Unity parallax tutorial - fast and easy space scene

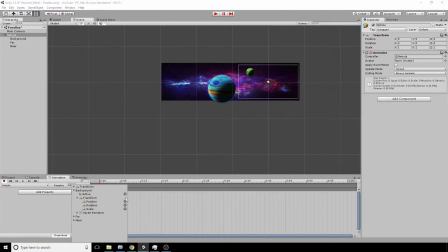232s
Start by making the animation select nebula and we're going to add the Position the transform position of each of the three items we have there on the scene We'll start by going to the end of the animation,
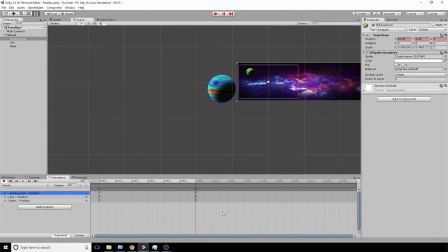246s
which is one second in and we'll move the Background to the end position that you wanted to be in now, of course one second is too short for a video like this so of course we're going to extend the time to
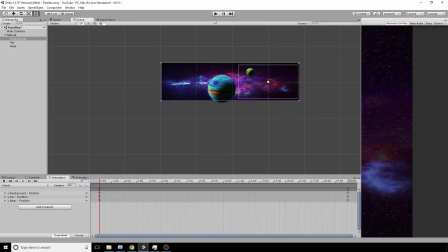260s
20 seconds and look that speed looks just just about right for what the purposes were going for Next thing to do is to do a
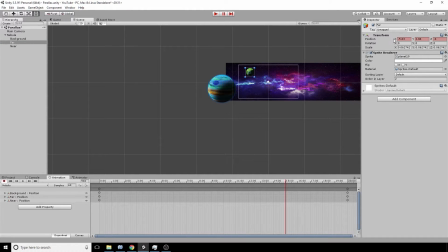267s
similar thing with the planets now because the planets are all going at different speeds That means you need to pick them up at different points and have them
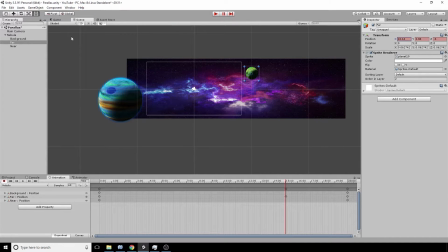274s
end at different points with the background moving the slowest the next slowest will be the green planet here the far planet so we'll have that one end around 15 seconds and the near planet end around 10 now we've got to be careful that they don't bounce back at the end of the animation
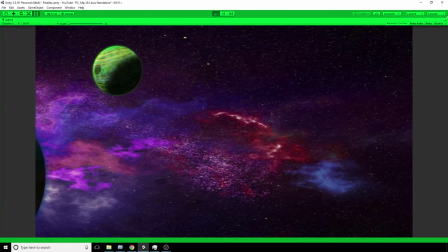293s
because of course the keyframe will send it back to where it started but you can always delete the final keyframe and that prevents them from moving
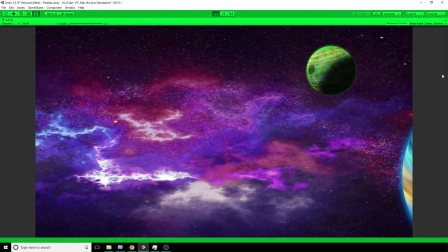300s
when they reach the end of the scene having a quick look at that i mean already the parallax effect is working that's looking great and if we
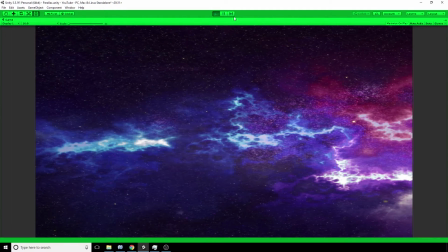308s
wanted to we could end there say job well done and everything would be happy but of course you can make this look that extra bit more
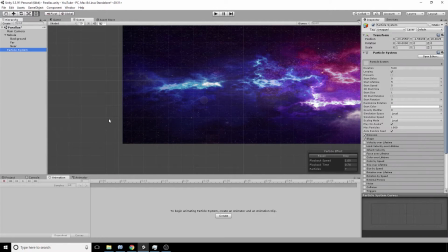315s
exciting with only a small time spent using a particle emitter so we're going to add one to the scene and as you can see is emitting behind
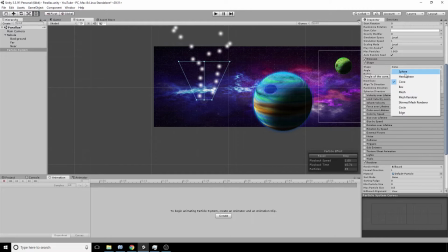323s
the background image so we'll change the layer to one like we said we're going to do earlier and we'll change the emission shape from a cone to a circle and unfortunately it is emitting in the wrong direction but we can change this really easily by going to the x-axis of the particle
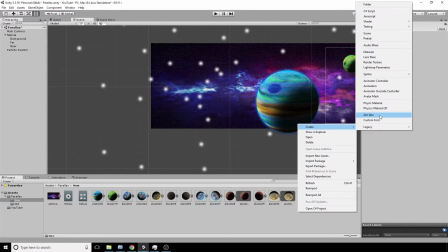340s
emitter and resetting that one so look it's going in the right direction now excellent
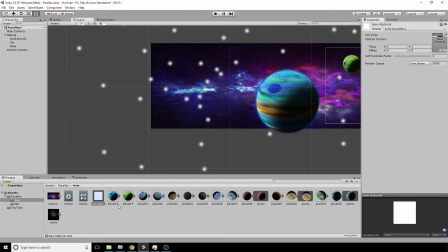344s
we can now use the material that we created watching mr. WASD's video and drag that onto our particle emitter that
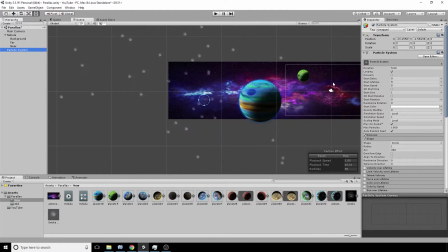355s
will make all these white dots turn into little puffs of smoke now that you have the little smoke dots you can resize them at start and
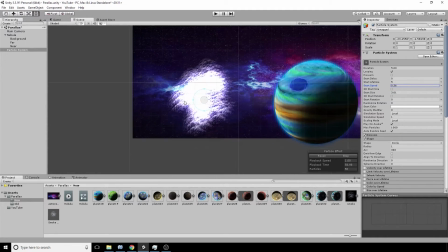364s
make them a little bigger and also reduce the speed of emission to slow down a bit
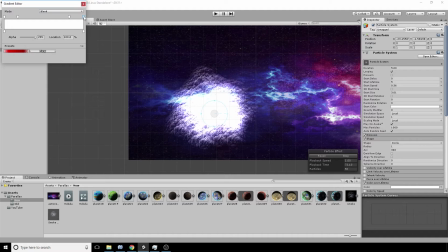369s
but you may notice they're popping in and out of existence so what i'm going to do is i'm going to set the alpha of the particles to
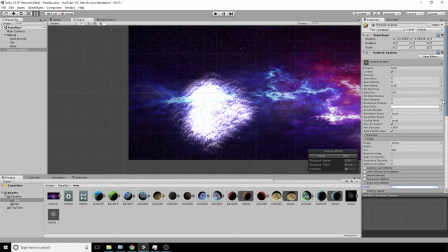377s
zero at the start and zero at the end but full in the middle so they sort of fade in and out of existence next i randomize the rotation and i also set the alpha at the initial alpha of the
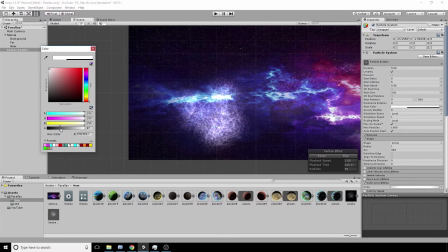389s
cloud lower so because at the moment it's really dominating the scene
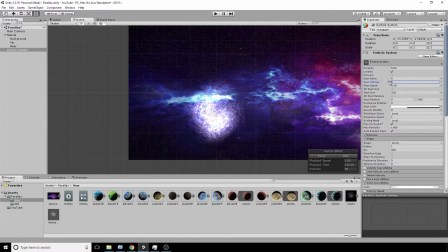394s
and i can resize it as well um to sort of this sort of shape that
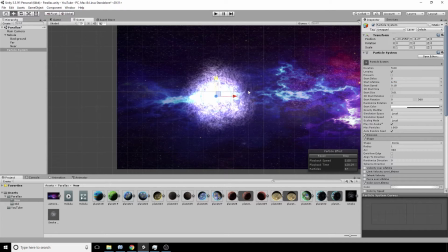399s
i'm after and now that i've got the sort of shape more akin
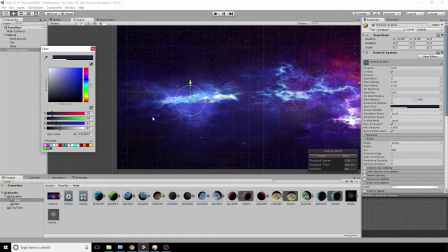404s
to the background i can change the color too and look here if we use the tool on the left hand side you can sort of move the mouse around and sort of
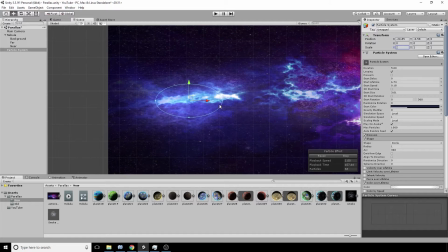412s
blend in with the background and then you can focus on the shape that you want rather than do the same thing
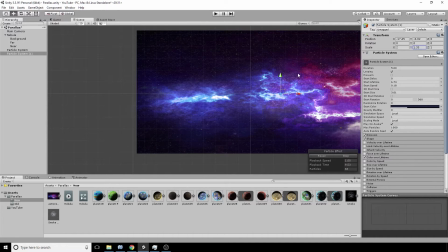420s
again I'm just gonna copy paste copy paste each one of these over the next one and move it to different area resize you can change the speed
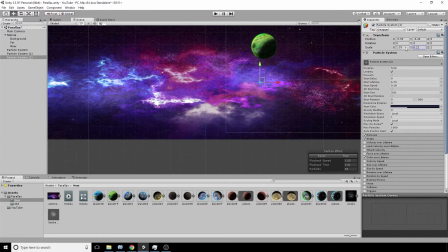427s
if you want you can make it look a little different you can use blue ones you can use red ones use whatever color is is needed for your scene and and by matching the colors to the background, you're going to get a much better effect.
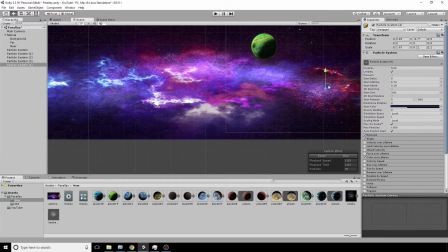442s
So see for this one here, I'm going to duplicate that one there and make this one red, because of course the nebula is more red in this section, and it doesn't mean changing the shape a bit,
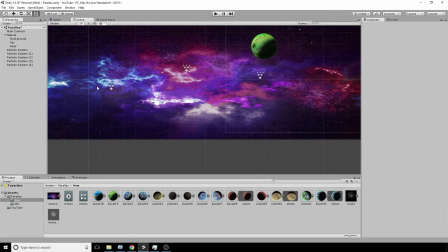453s
maybe it means amending the alpha, but these are all things that you can play with, and you're going to get the best effect just by messing around with it a little bit to see what you can do.